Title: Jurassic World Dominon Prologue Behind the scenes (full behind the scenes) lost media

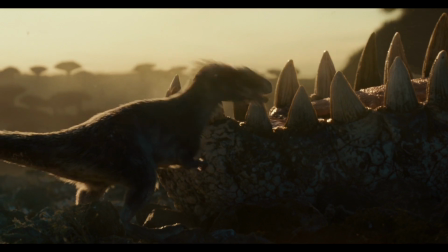0:08 Cretaceous sequence was a really wonderful opportunity to see something that nobody in the Jurassic franchise has ever shown before.
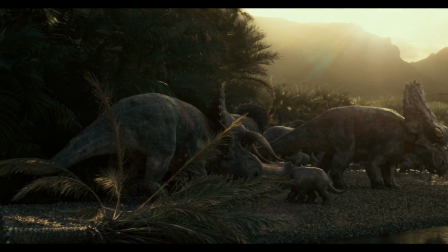0:15 It was intended to be the opening of the film, and in the extended version it is. It's something that we're all deeply proud of.
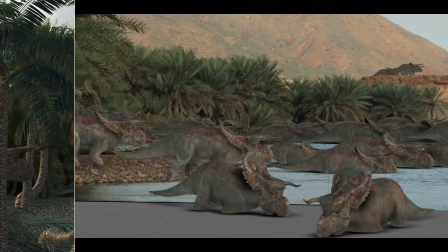0:22 I really feel like I'm there on the ground 65 million years ago watching these animals exist in their natural habitat.
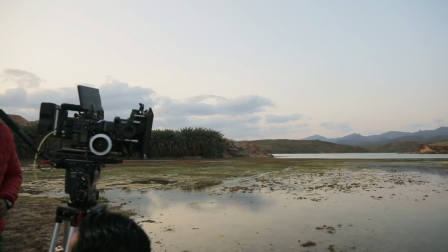0:27 We wanted to try and capture it in the way that a wildlife documentary would capture that action.
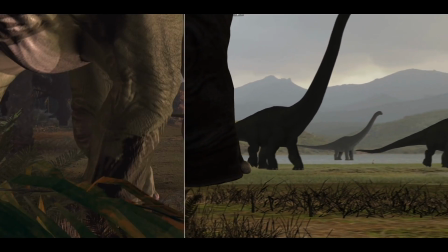0:33 So we looked at many nature documentaries and studied the use of lenses,
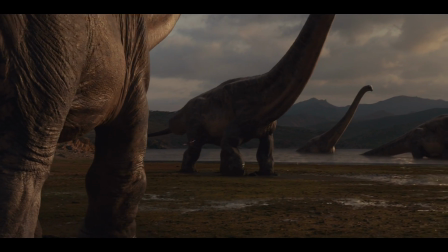0:38 of long, graceful panning shots on nodal tripods. That's kind of a dream sequence.
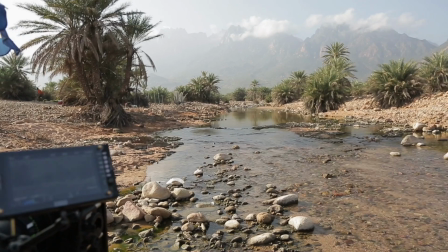0:44 I felt like we were kind of teleported back to that period of time, and that's what fascinates me about dinosaurs,
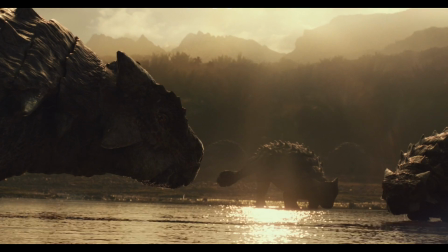0:50 imagining what they would look like and just being in that sort of alien environment. Colin came to us and said he was looking at barren and alien and untouched landscapes, and that it hasn't changed for hundreds of millions of years.
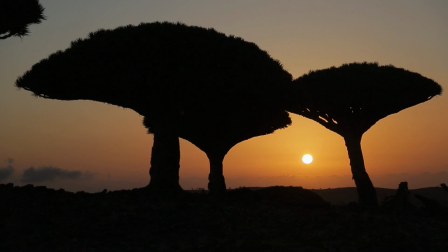1:02 So I still harbour thoughts that the whole idea for the Cretaceous period sequence was born out
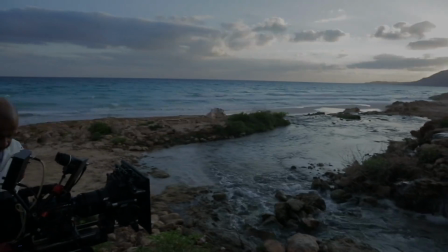1:07 of Colin's desire to have a title card in his movie that said 65 million years later. And that was the reason that he's dreamt up this entire sequence. So beautiful. It's the first and my favourite sequence in the whole movie. There were 34 different dinosaurs in the Cretaceous sequence and would really introduce all the dinosaurs that we then later on would see in the movie. We have a Quetzalcoatlus,
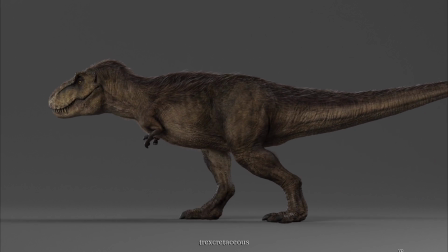1:30 Oviraptor, and a T-Rex, all of which have some form of feathers.
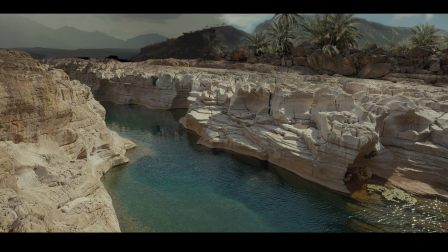1:35 The Quetzalcoatlus was a beautiful setup. I just think it really sold the strangeness of that creature, the stature of it, the weight of it, the way it landed. I just think that's a beautiful shot.
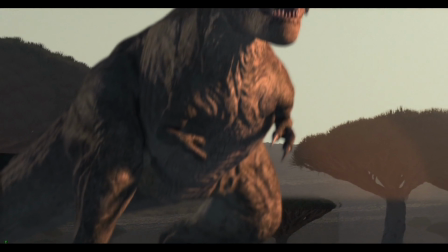1:48 Obviously, we created the Cretaceous version of the T-Rex, which we tried to create more accurately in terms of paleontology.
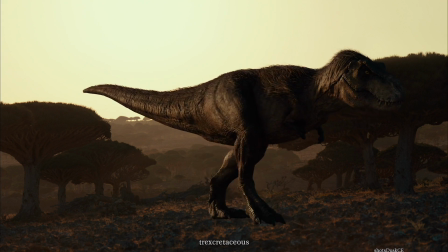1:55 So we did loads of research on what paleontologists feel the dinosaur actually looked like.
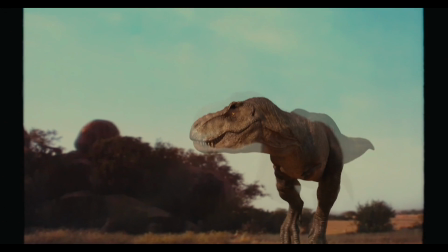2:00 So he has slightly browner skin, so we went slightly further away from the Stan Winston for the Cretaceous sequence.
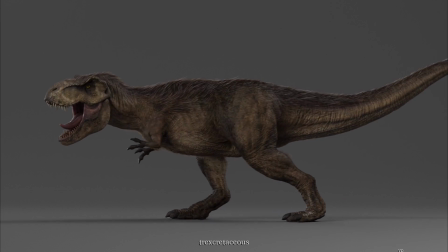2:07 And then we added all of the proto-feathers because we wanted him to be anatomically correct. One of the biggest challenges for the Cretaceous sequence is that we get a super close-up on her face,
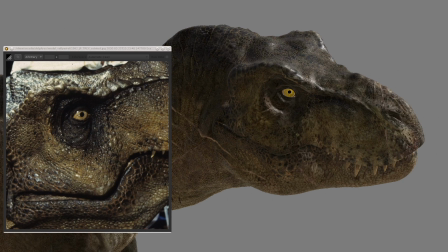2:16 and the original textures that we painted for the T-Rex were never designed to be that close to camera.
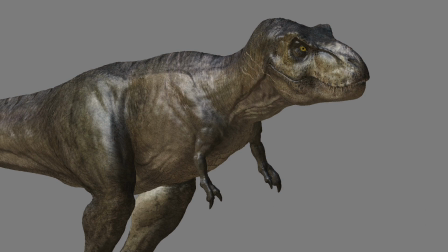2:20 So we had to do quite a lot of up-res work in that area, improving the features and the details, particularly the eye.
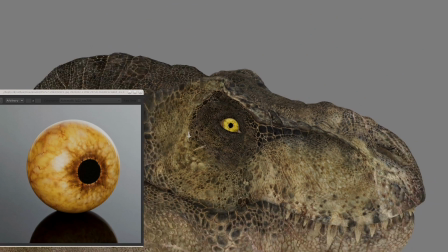2:26 And to get reference for those, we did go back to the Stan Winston animatronic eyes because we wanted it to be that really nice, vivid yellow.
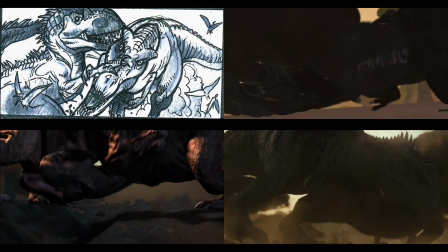2:34 So a mixture of research, reference, but then also looking at real-world references too, which was just a whole extra level of coolness.
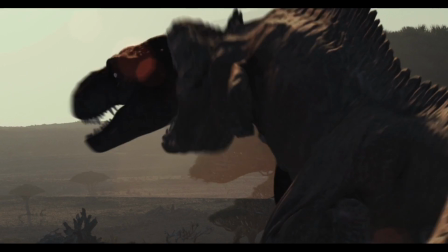2:42 The sequence recontextualizes the ending of the film. It gives it much more power and much more weight because we understand that the T-Rex is avenging her own death 65 million years later.
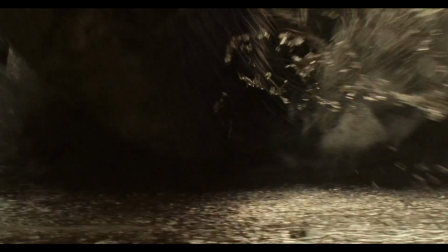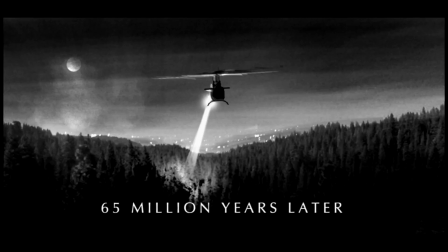2:59 The second half of the sequence is the T-Rex drive-in scene.
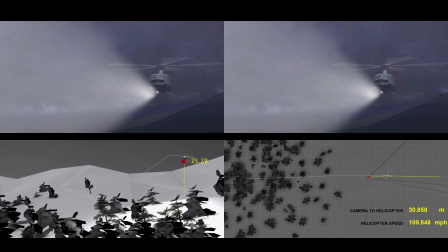3:06 It starts with a brilliant cut, and it takes us into the T-Rex escaping a chase from a helicopter through a forest. The T-Rex has been living in an area not far from where I grew up in Northern California,
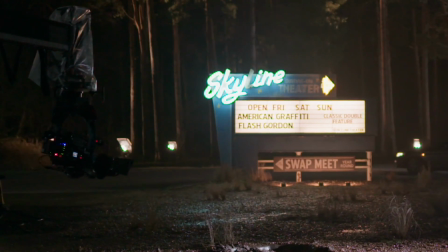3:19 and we were thinking about what piece of civilization will you meet as you get closer to a town. And a drive-in came up. So this is Nolan, this is my son, like in real life.
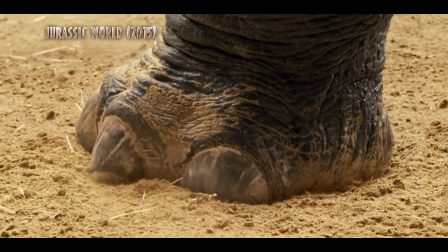3:29 In Jurassic World, he played a character.
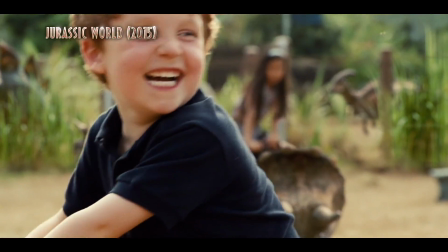3:32 I was on the back of a baby Triceratops, and I got attacked by pteranodons.
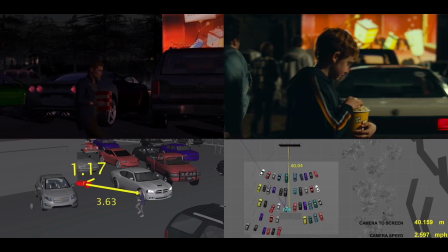3:42 So it's 5 years later. I'm back, and I'm bringing the popcorn back to the car, and my luck goes bad again. This is like the worst possible luck this kid has. Yeah. And now come on up.
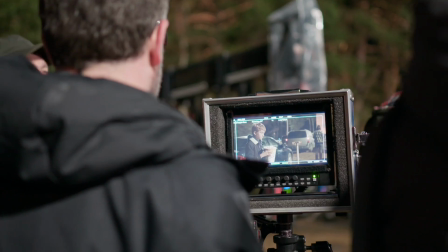3:56 A lot of moving parts, but it's going to be great. And 3, 2, 1, action.
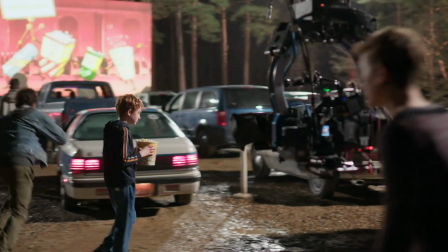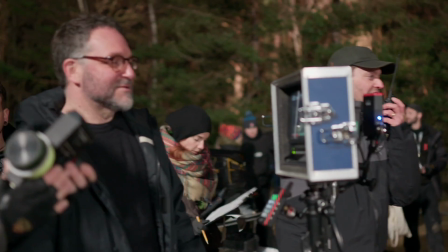4:05 And cut. All right, that was great, Nolan. Good job, guys. So the drive-in movie sequence was interesting for me personally because that was actually the first environment that I set up.